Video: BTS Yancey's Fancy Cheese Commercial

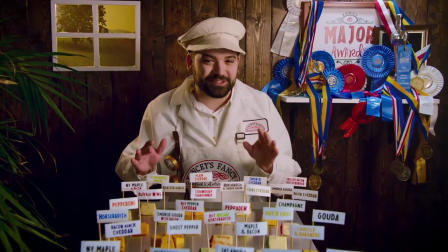(0:00) With over 39 varieties, Yancey's Fancy transforms your world!
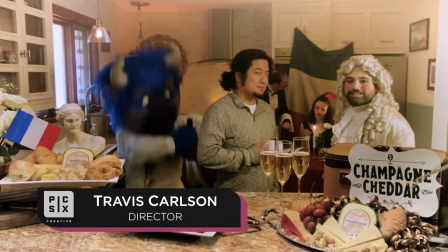(0:08)
So Yancey's Fancy's Artisan Cheese came to Pick 6 with this idea that they wanted to totally rebrand, reach a younger demographic.
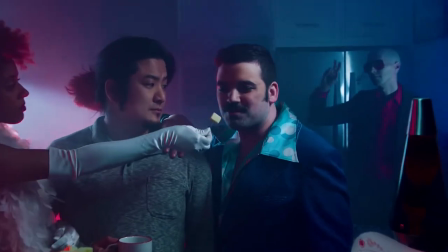(0:17)
And the idea that we latched onto the most was this idea that there are many varieties of
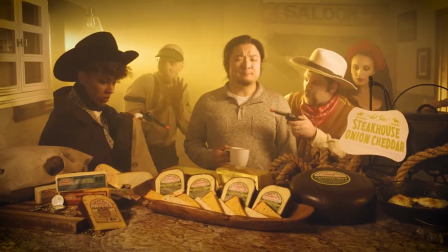(0:22)
cheese could be personified and actually transform your same ordinary kitchen.
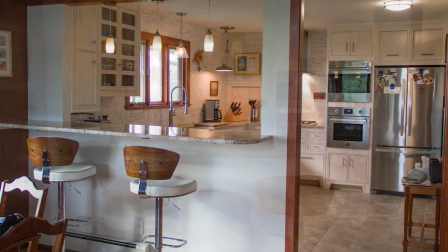(0:28)
So, all of this was done on one location, not a set, but a location, and it was on a single day.
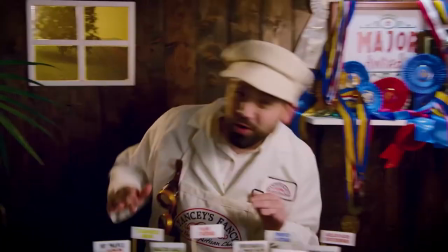(0:35)
So we had to move quickly, but our number one goal was to make sure every scene looked very, very unique and to really sell this transformation.
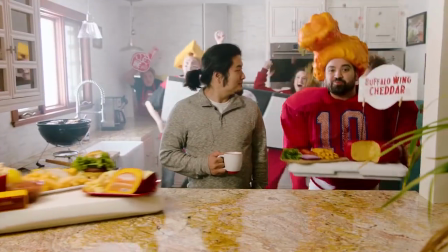(0:42)
So there was a lot going on in this commercial, and that was by design to give us some fun,
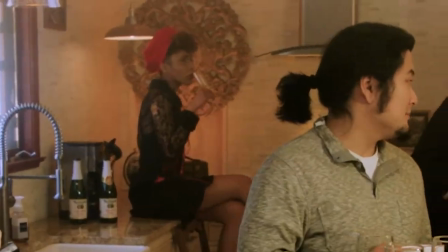(0:47)
but also so that the repeat viewing experience would be enhanced and not get old.
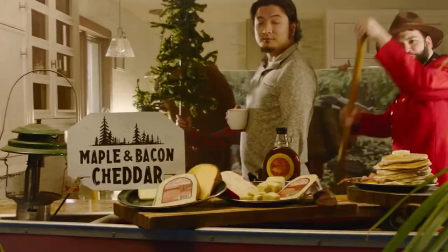(0:53)
So we packed it in with tons of detail.
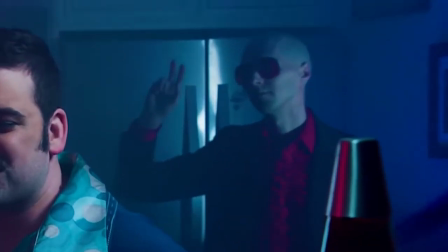(0:56)
Part of the nuance of that, though, is that the new viewer and the first-time viewer needed to have a clear experience.
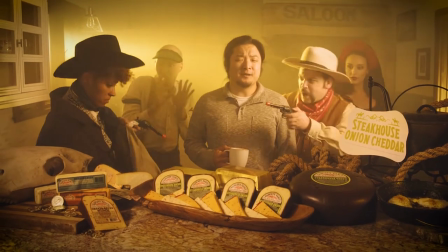(1:02)
So we created sort of oftentimes a haze to help veil the background and
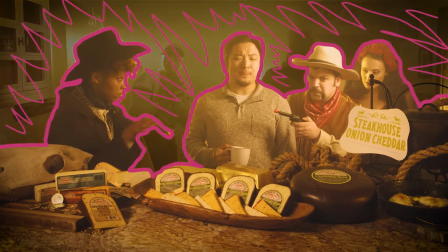(1:07)
separate the focus from the front and the main subjects and the main storyline that was going on.
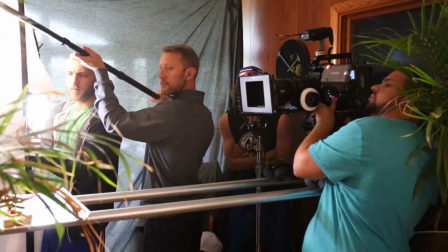(1:13)
And I think it turned out very successful. So that's an overview of what we were going for and the purpose.
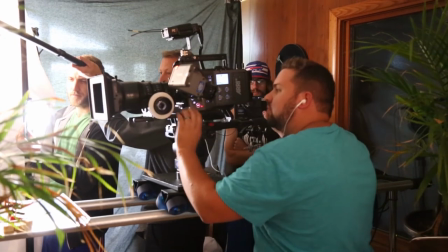(1:18)
And here's Aaron Rizzo, our cinematographer, speaking to how we achieved these looks. Hello, this is Aaron Rizzo.
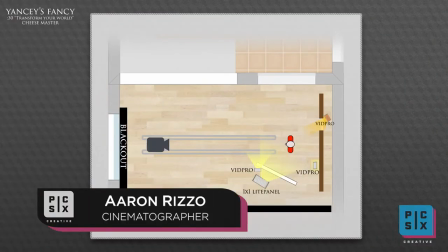(1:25)
I was a cinematographer for the Yancey's commercial here. We're just going to break down some of these lighting setups we had and talk about how we lit them.
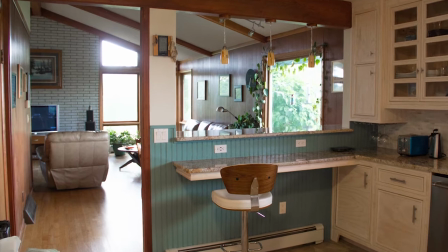(1:34)
So on the scout the day before, we figured out that this house had a lot of natural light in it because of these large windows up front.
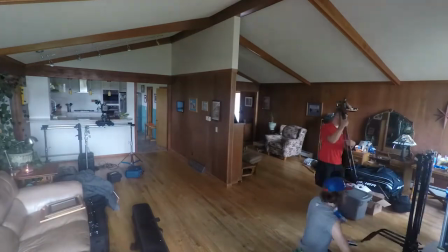(1:39)
So we knew we had to kill those, so we put up a big 20 by 20 fabric, killed all that light coming in.
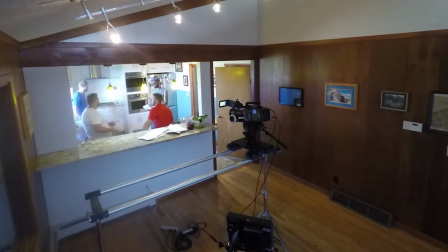(1:44)
That way it would help our kitchen scene as well as our artisan scene with our cheese master, which he's right next to because of the blocking that we had to choose.
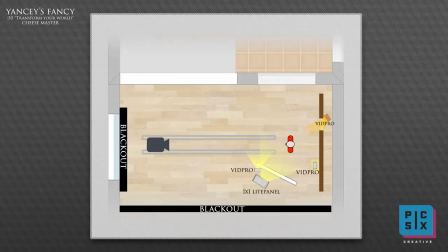(1:52)
So here's our artisan setup. So we have this right next to that black cloth. And so for our key, we had to kind of mushroom over a silk fabric over a 1x1 Astra.
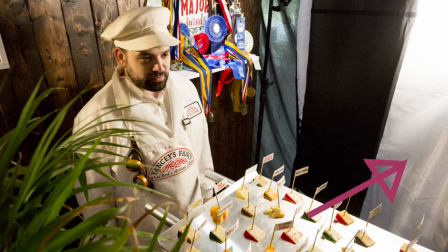(2:02)
And we kind of had that positioned up, kind of shooting down at a .45 to give him a nice soft key on his face.
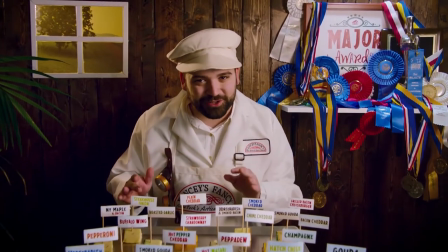(2:08)
And a big issue we were running into is this, obviously, this light was spilling off onto our background.
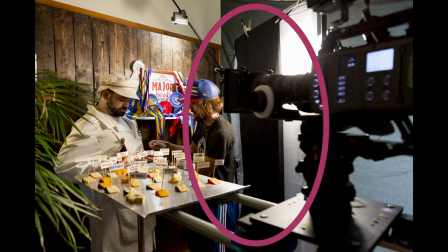(2:12)
So we ended up flagging off a part of it just to kind of hopefully put your attention a little bit more on the artisan versus the background, and kind of keep that moody look,
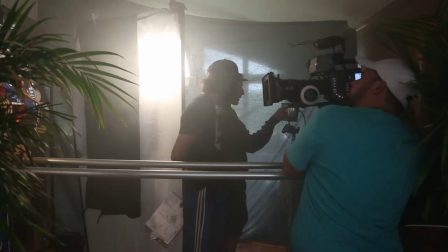(2:21)
which our director wanted, that he's kind of in this, you know, artisan craft shop.
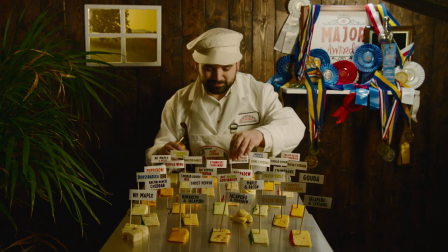(2:26)
So along with our key, we kind of, our key was spilling over and hitting our labels, which is what we wanted, but the front of them were just a little too far away from our key, and they were getting lost a little and fall off. So what we did was pepper in a VidPro light, right of frame.
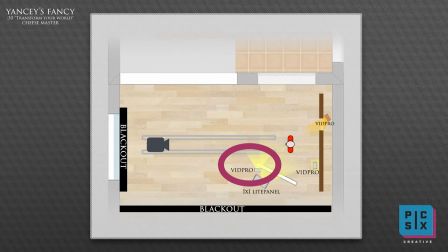(2:40)
We had to flag that just a little so it's not hitting our subject because otherwise you're getting this harsh light mixed with the soft, which is kind of a funky mix that we didn't want.
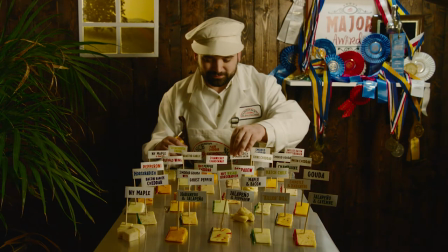(2:47)
So yeah, we just pepper that in on there and you see them in the before and after. It just makes them pop a little bit more and draws your eye to the cheese.
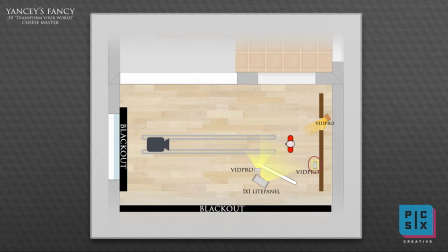(2:54)
So moving on to our background lights, we wanted a spot to kind of really highlight these awards because these are the actual awards from Yancey's Fancies that they achieved.
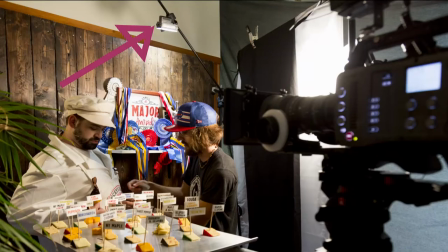(3:04)
So the concept was using an actual spotlight and so we boomed a vid pro over top. No diffusion, just kind of set it down and kind of give it a spotty look.
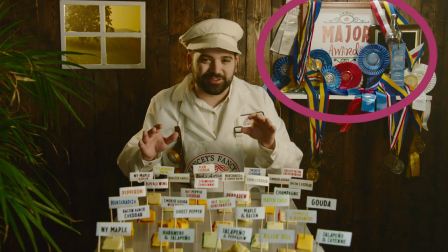(3:13)
And yeah, I think it turned out really well. So, that award shelf is actually on a fake set wall that we built,
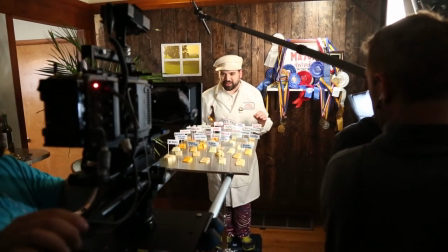(3:19)
and this was to kind of give an artisan feel to the same space that we're in, same idea with transforming your world.
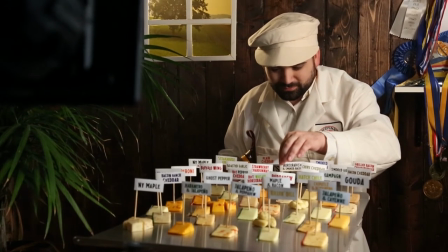(3:25)
So, if you look at it, we actually have this really cool little window that we actually cut out, and behind that is there's a picture of a tree that we just have a little bit separate from this backdrop,
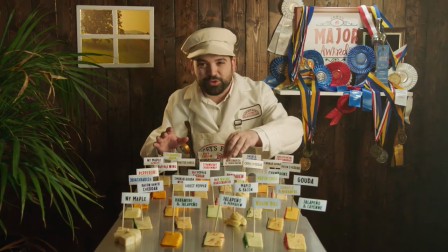(3:34)
and that allows us that when we dolly in, you'll see a perspective shift. Kind of makes it a little bit more authentic and believable.